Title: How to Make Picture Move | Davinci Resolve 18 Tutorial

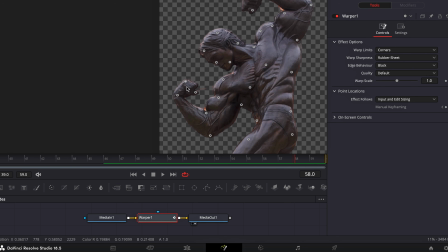8:12 And as you pull out the forearms, you're going to want to twist the hands because, I mean, you could just literally, if you can't see me, but I'm doing it right now to myself. I'm like flexing my bicep, and you can see whenever you're in towards yourself, your hands curl down.
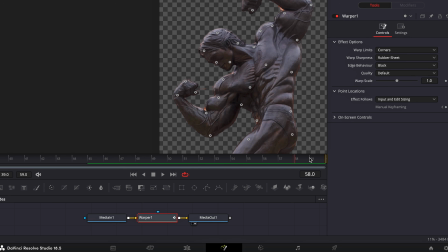8:29 Whenever you go out, your hands kind of open, curl out. So that's exactly what I did. And then the head, I have it slightly looking down and going back. But I mean, you can see if you really look at it, it's not the most realistic because, again, you're warping a still image.
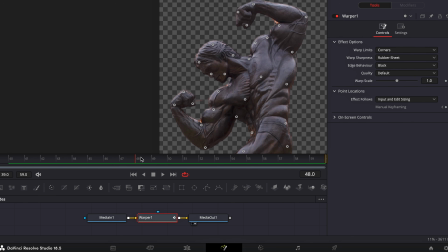8:46 But for how fast-paced it is, I think it looks pretty dang good. And notice none of his lower half moves at all because I have all these control points holding it steady. So really, I feel like it's just the more points, the merrier. I mean, it's safer that way.
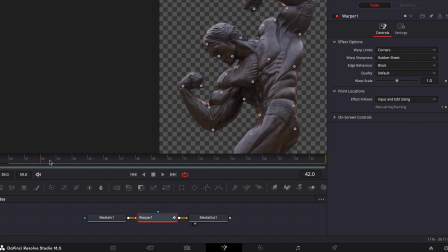9:05 And you're actually limited to how close you can put them to each other. There's probably a way to change that. But yeah, it's going to take multiple tries. You're going to mess up a bunch, but the end result looks awesome.
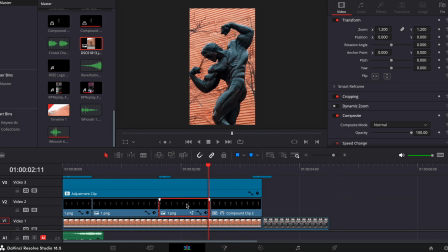9:18 So there's that. I mean, it's simple as can be. And then I just duplicated that clip because I knew I wanted his hands to go out. And then I wanted them to come back in. So I duplicated it and played this one. I just went to change clip speed and then reverse speed. So it's playing it in reverse. So then his hands come back in.
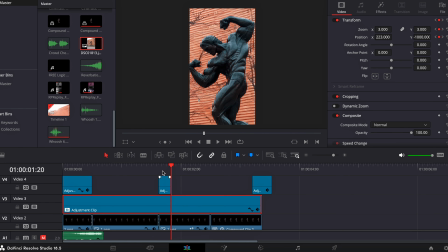9:37 So then, as you can tell in this adjustment right here, whenever we did the zoom in to when he was flexing, I zoomed into 3, and then I slightly zoom out for the rest of the clip all the way to 2.5. And whenever it's match cutting, I did, again,
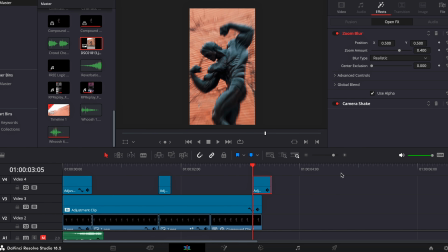9:54 add an adjustment clip with zoom blur and camera shake to cut between the statue and Derek,
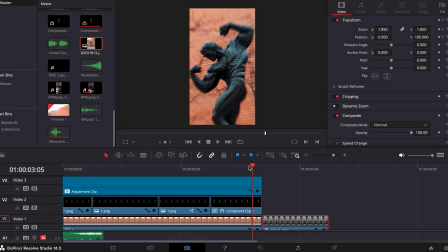10:00 and I just have to zoom in on Derek. This is 1.85 zoom, Y up 100 on the Y-axis, just to try to match this as best as possible.
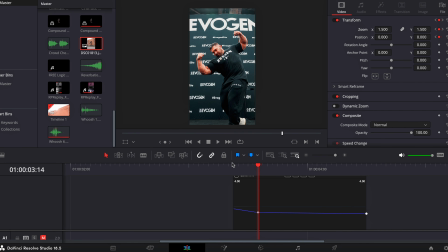10:13 And I also added a speed ramp on Derek flexing, just because I thought that played into, where's the speed?
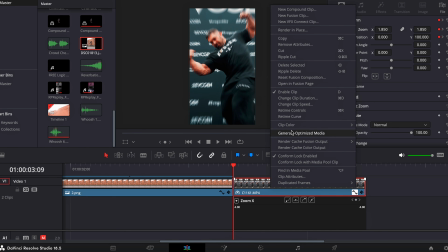10:22 Oh, it's on zoom. Let's go to reach time curve, I believe.
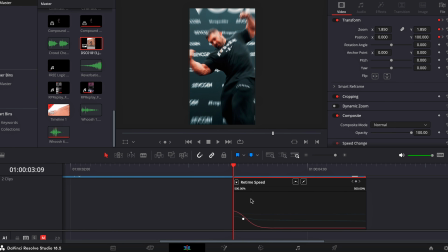10:30 Yeah, there's the speed. And you can see, just to make it a nice clean speed ramp to Derek flexing, and I think it matches up pretty good.
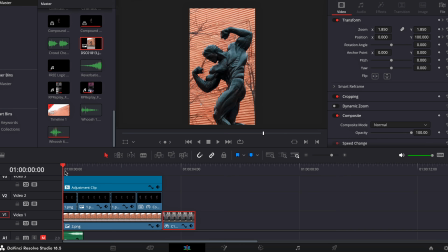10:42 So now this is what it looks like without the sound.
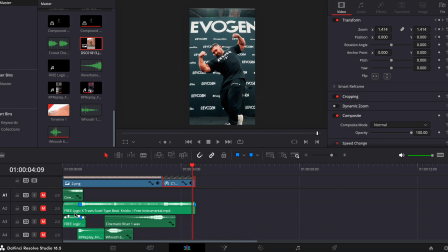10:51 And now with just the music, this is what you would hear. And actually, I'm going to show it to you what it would look like without these zooms and like basically the camera following effect.
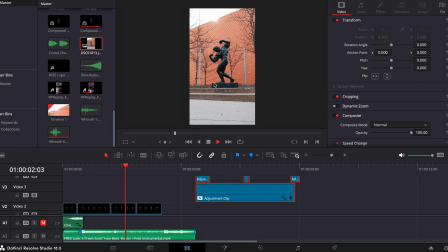11:08 If it were just a statue dropping, the little flex, and then match cut.
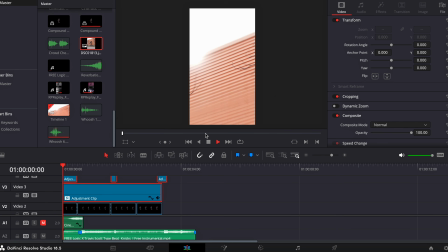11:14 And now here's the difference whenever you add all the zoom blurs, the zoom effect.
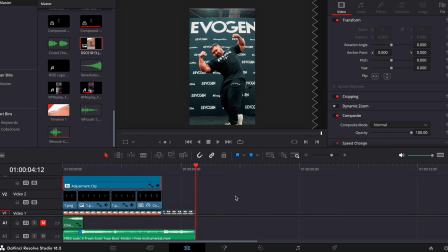11:20 And now, possibly the most important part is the sound design.
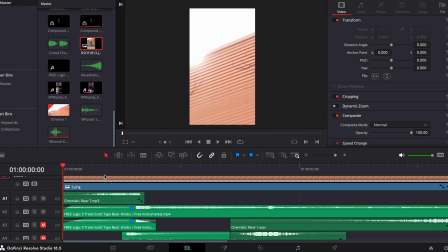11:24 So first thing I add here is a cinematic riser building up for whenever the statue drops,
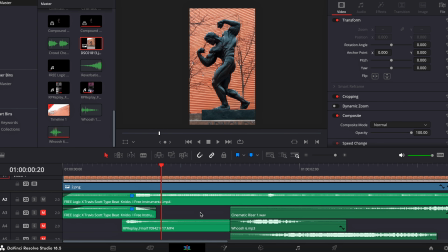11:31 and whenever the statue hits the ground, it's obviously metal, so makes sense. Let's add a metal cling noise. So here's the metal cling noise. It's basically like a bell ring.
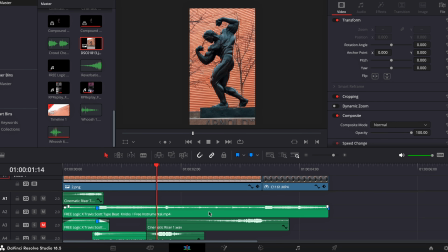11:44 Then we are going to zoom in to the statue itself.
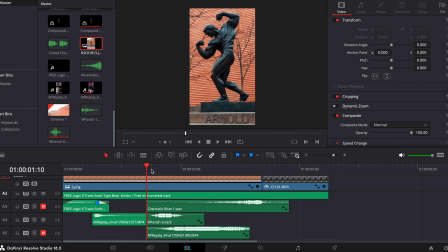11:50 So we have a whoosh sound effect for the zoom in. I mean, simple, makes sense.
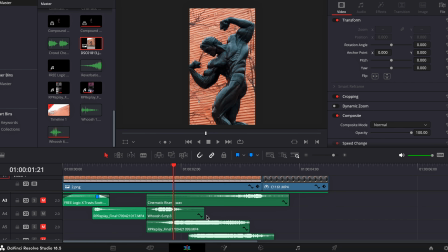11:58 And now let's go ahead and unmute. This is actually one of my favorites. And these are actually the same clip as just the part of the metal creaking that I liked. So I duplicated it so it's kind of fading in and fading out. You can hear a metal creak sound effect for whenever he flexes.